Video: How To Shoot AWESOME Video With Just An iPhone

But you know, you don't want to write it down word for word so you sound more conversational, but you do want to have like an idea of what you're going to say. So I just write down a few notes, a few talking points, of course, like what my 10 tips are going to be, right? And then when it comes to your content, you need to make sure it's relatable, because there's so much information out there. You have to make sure it's interesting, informing, and relatable.
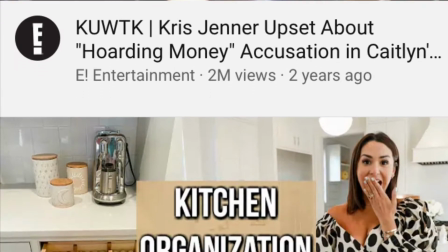(8:38)
And if you don't catch someone in those first few seconds, those first couple sentences, they're gonna quickly watch something else. That means that you wanna focus heavily on those first few sentences and make sure you have a great title. Now, you don't wanna have clickbait, right? You wanna have a title that is exactly what it's going to be. We don't need any more clickbait out there, right? But yes, focus on providing information that's relevant and informative. The next step is audio. If people struggle to hear what you're saying, they're gonna turn you off. No one wants to struggle to hear something, right? And I feel kind of like a hypocrite about talking about this, because right now my microphone is not working properly. And as many of you know, right now it's hard to get new stuff in that is not necessary. So I will be getting a new microphone shortly.
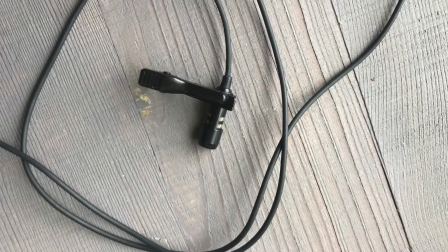(9:39)
If you would like to know which microphone I am getting, I will post a link to it down below in the description box. But even if your microphone is not working well, or you don't have a microphone, there are some steps you can take to make sure your audio is the best it can be. Mainly, think about the background noise. It's a windy day outside right now, so I'm shooting primarily inside because the wind would provide background noise. And then also, you see I have these kids right here who I love dearly, but I do have to tell them sometimes, can you just be quiet for like 15 minutes so mommy can do this, right? Don't I do that? And I feel bad doing that, but it also teaches you guys to listen to me, I do right? that at this sippy cup. Yeah, yep. I don't want it.
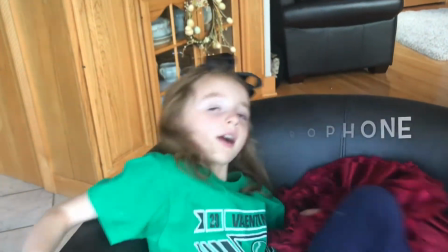(10:30)
So I am going to show you a little bit though on how much a difference this microphone makes, even though it's a cheap one and it's not working right now.
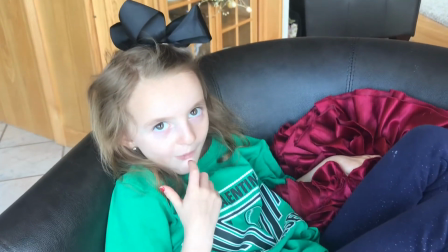(10:38)
Camille, can you say to me A, B, C, D, E, F, G? A, B, C, D, E, F, G. Okay, so now we'll try it with the microphone.
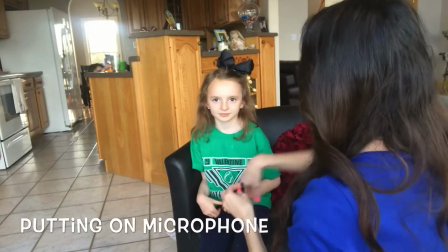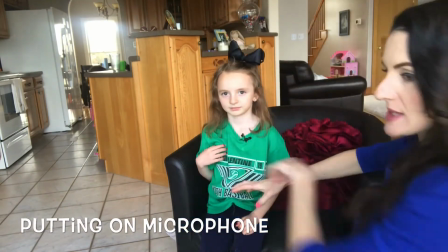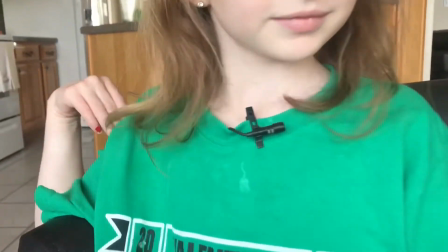(10:57)
So now, as you can see, I put the microphone on Camille,
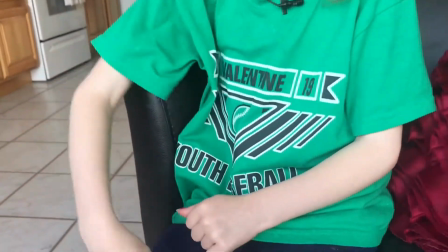(11:01)
and the way I did it to hide the cord is we put it up under the shirt, right?
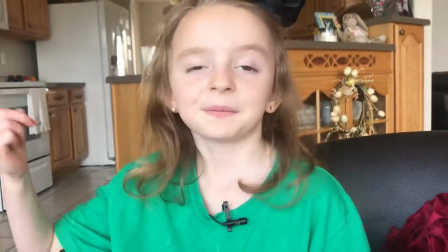(11:06)
It can be kind of weird, but you need to hide the microphone so it doesn't look like you have a tail.
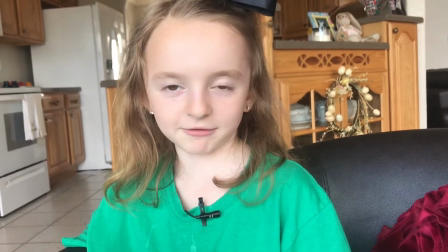(11:09)
Okay, Camille, say A, B, C, D, F, G. A, B, C, D, E, F, G. E, F, G. A, B, C, D, E, F, G. Okay.
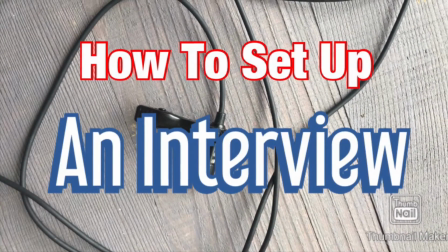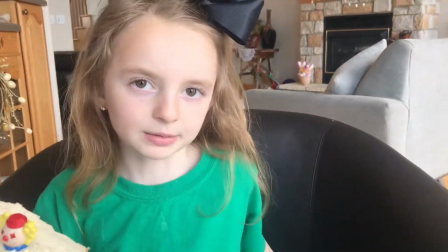(11:23)
Now we're going to talk about interviews.
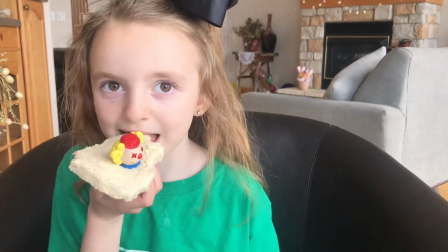(11:26)
And of course, during an interview, you normally wouldn't have someone eating, but she's being game right now, so I'm letting her eat some butter bread with a clown in there.
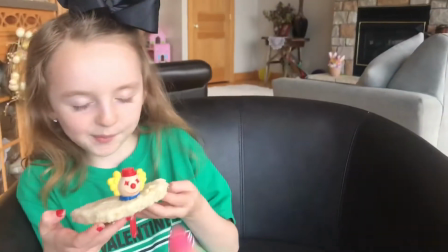(11:33)
But for your interview shot, you want to think about the rule of thirds. You don't want someone right in the middle.
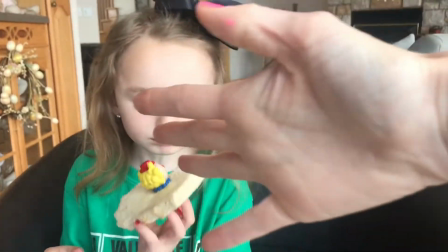(11:39)
You want it to more be, you know, on the third. And of course, the person she's talking to would be right over here.
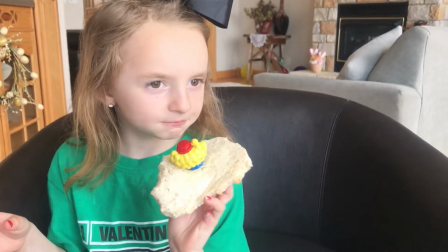(11:45)
On this side, it would not be over here because that would look weird. Camille, look right here for a second.
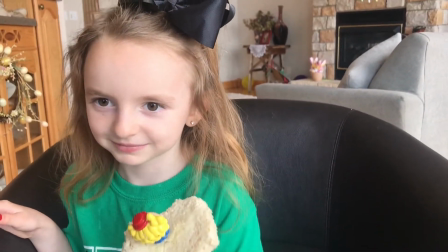(11:50)
See, obviously that's not a good look, right? So you want them to be looking over here.
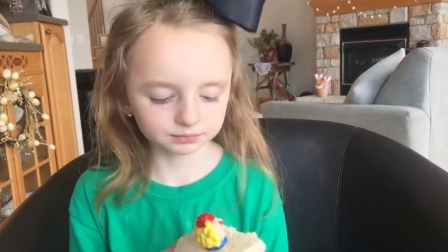(11:55)
And then when it comes to headspace, you want enough headspace, but you don't want too much.
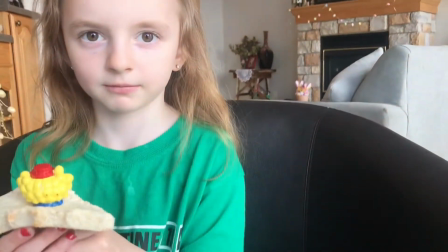(12:00)
So there we go. That's too much headspace. This would be not enough unless you're going for a special effect.
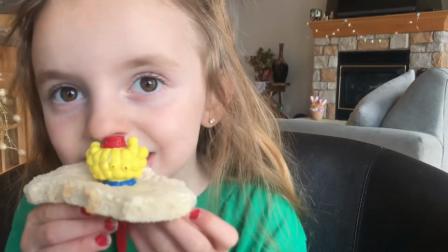(12:08)
Like you might see sometimes a shot like this, especially when someone has emotion.
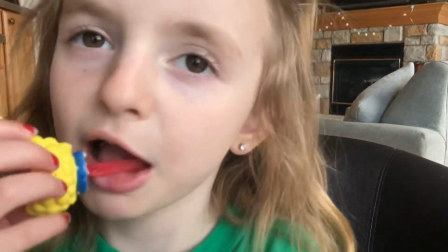(12:14)
This is usually like a really close-up is when someone's having emotion. Like if you're crying about something, let's see her cry, Camille.
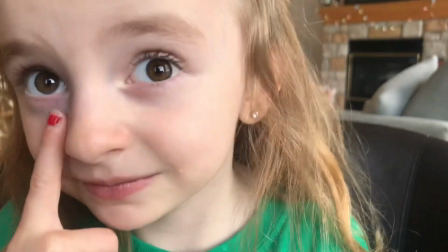(12:22)
If she's crying and she's really sad or she's super excited about something, you might use a tight shot like that.
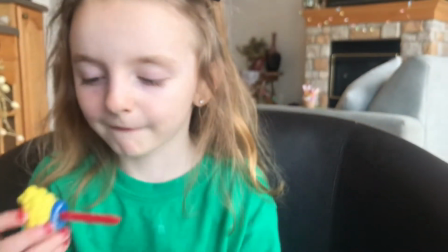(12:28)
But otherwise, you would avoid that. You also want to be at the same height as the person you're interviewing.
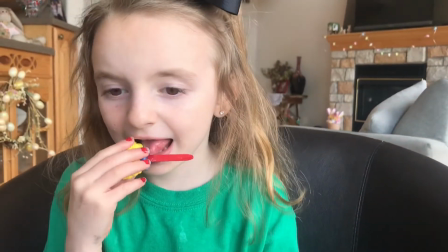(12:33)
Right now, I'm on my knees. And sometimes you have to do that.
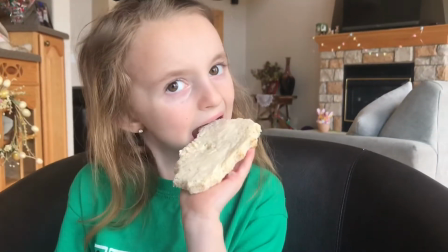(12:37)
Or, you know, if you have someone really tall you're interviewing, you probably want them to sit down so you don't have to be on your tippy toes so much.
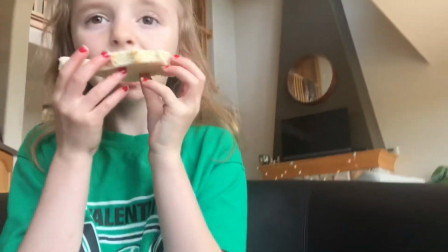(12:45)
Because you don't want, you know, the camera to be like this, usually, unless you're going for some special effect.
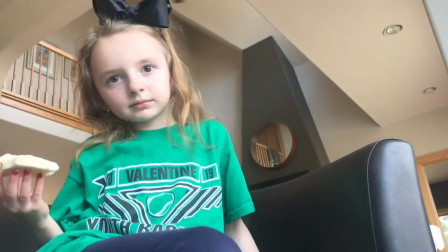(12:52)
But usually you don't want to be looking up at someone, especially, you know, you may shoot up their nostril and nobody likes that, right?
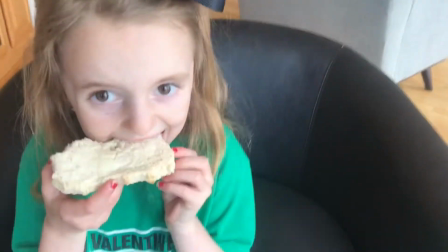(13:00)
And you also don't want to be looking down on someone for an interview.
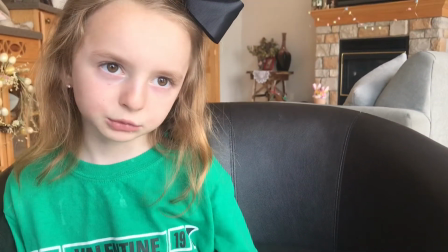(13:04)
You want to have it just at the right height. Once again, as I said, not in the center.
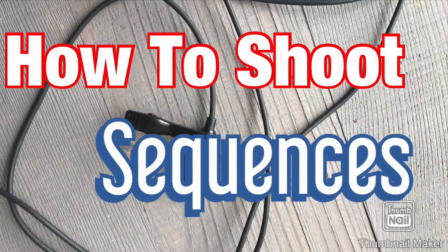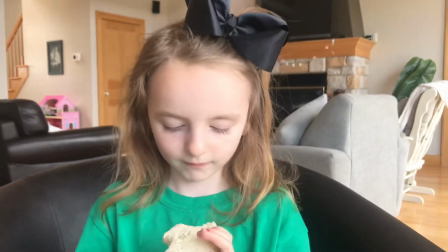(13:17)
Next up, sequences. So for a sequence, that's how you edit a video good together.
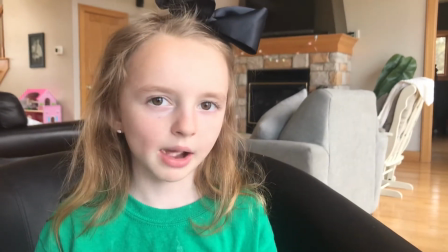(13:24)
You want to make sure you have a variety of shots. So let's say we're doing a story about Camille eating, right?
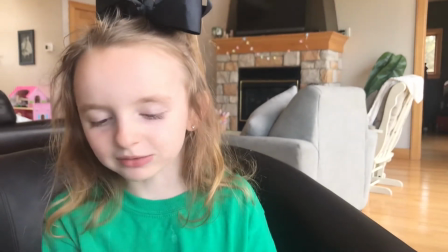(13:29)
Exciting. But if we're doing a story about Camille eating, we want to make sure we have stuff we can edit together.
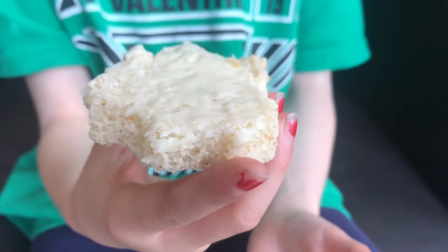(13:34)
So hold your hand there with your food for a second, Camille. We'll get a few seconds of this.
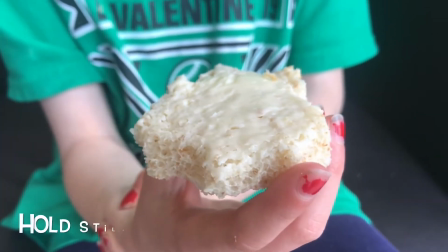(13:44)
Okay, now move the hand up to your mouth.
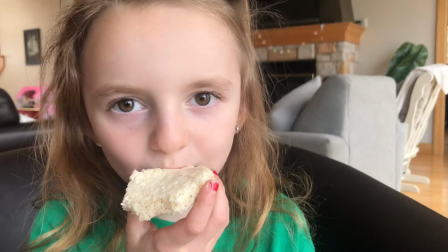(13:50)
And then we'll get a few seconds of this.
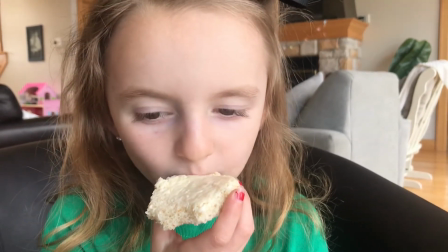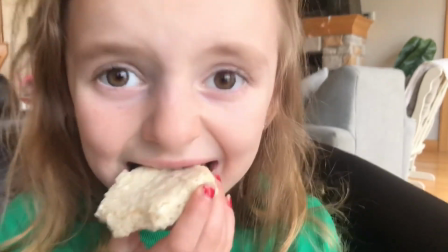(14:00)
And then I'll do like some close-ups.
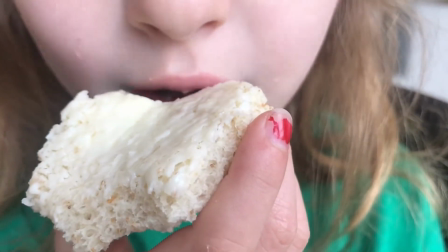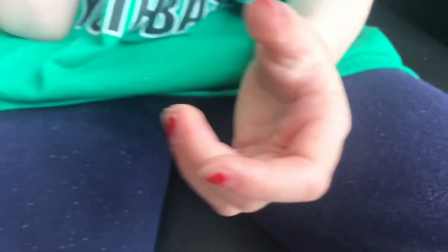(14:09)
Maybe I'll get a shot of her empty hand here.
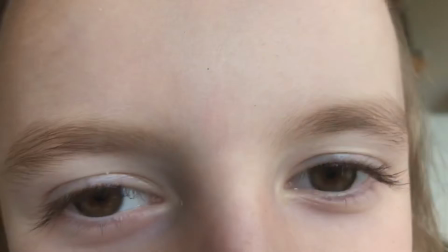(14:17)
I'll get a tight shot of her eyes.
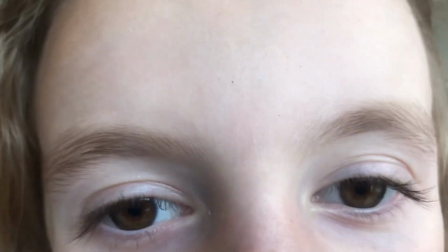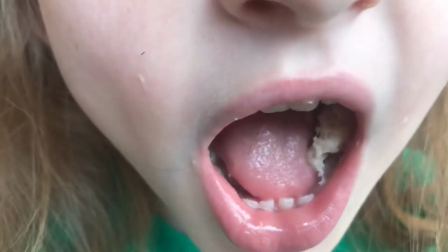(14:25)
I'll get a tight shot of her mouth. Okay, that might be kind of disgusting, huh?
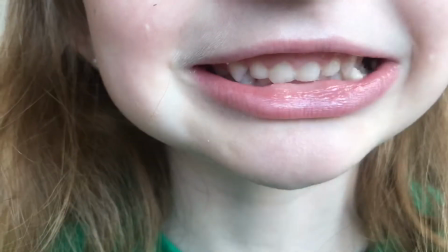(14:31)
I don't know who's going to be interested in this video of you eating, but you know, just for an example, we'll get a shot of her hand once again over here.
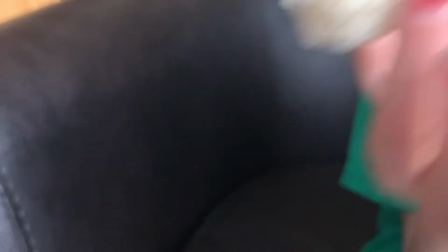(14:42)
And we're getting tight shots, as you may notice. We also want to get some wide shots.
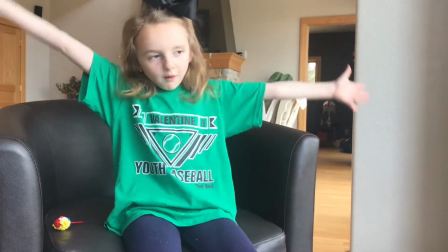(14:47)
So you want to get wide shots. You want to get medium shots. You want to get tight shots.
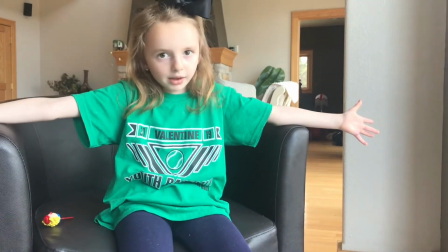(14:52)
So when you're shooting, always think wide, medium, tight.
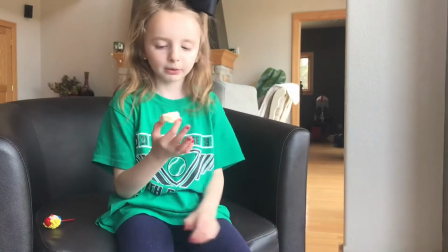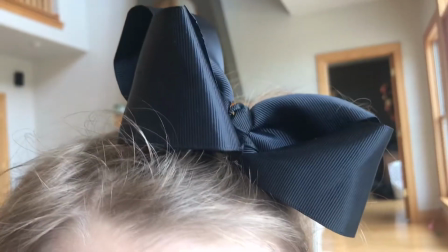(15:05) open up. You OPN, bitch, you won't be BM.
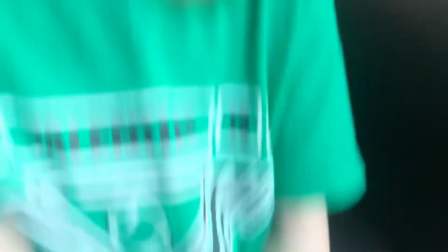(15:11) We should be closer than friends. If you OPN.
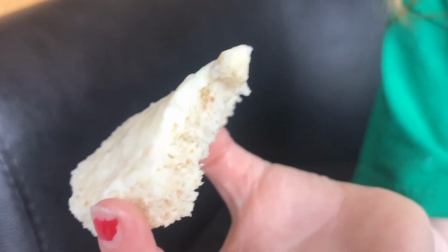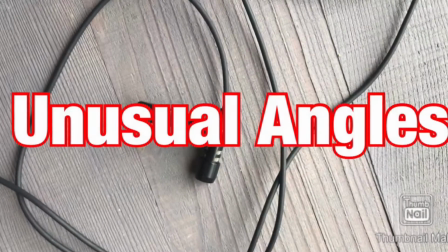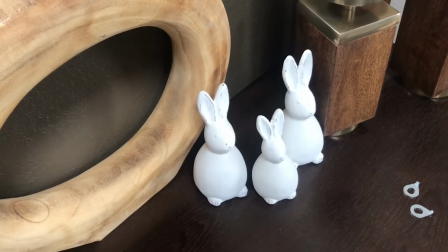(15:28)
For my 9th tip, I'm gonna talk about shooting video that is not part of the interview.
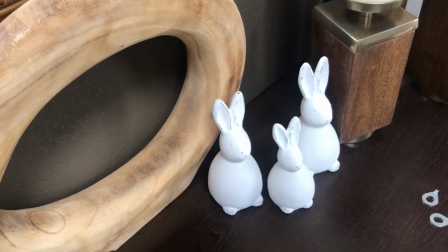(15:33)
It's more like B-roll, what we call B-roll. So let's say I'm doing a story about Easter decor, which I did do.
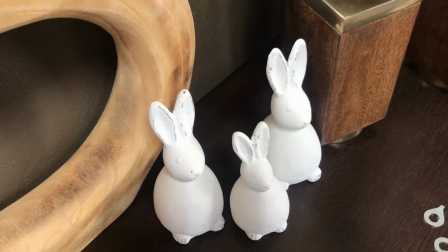(15:41)
So if you wanna check that out, I'll post a link to it down below in the description box. But anyway, so we're shooting video of these bunnies.
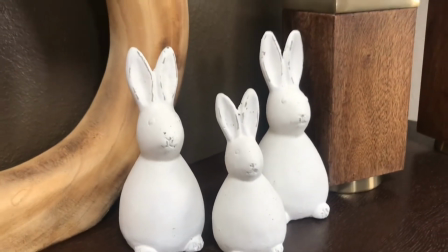(15:47)
You know how before I said you always wanna be at the same height as your interview?
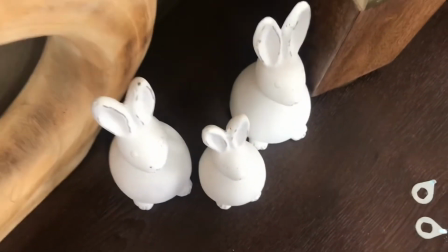(15:52)
Well, when it comes to B-roll, it can be fun to, look down on something to provide an aspect that people might not see,
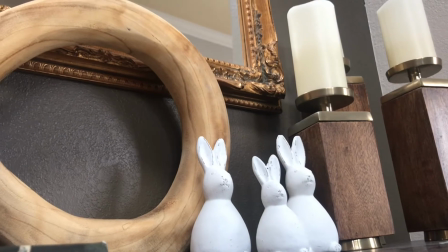(16:01)
or look up on something. And sometimes that can be really cool, especially, if you're shooting a shot,
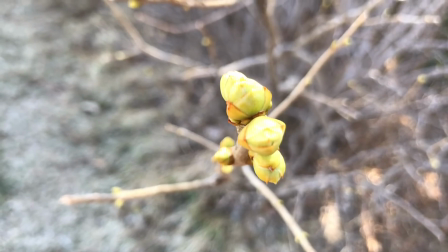(16:09)
for instance, here of some buds coming on a tree.
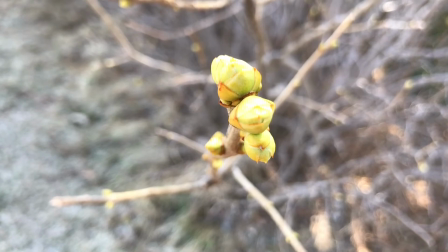(16:13)
If you're looking at a different angle, it can provide some different interest in it.
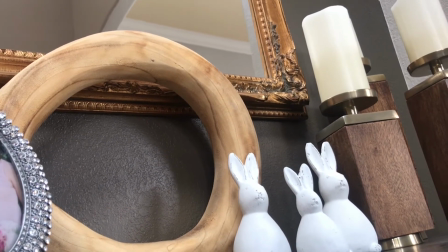(16:18)
So yes, when you're shooting video, just general video, play along with different angles and see what angles might provide different interest.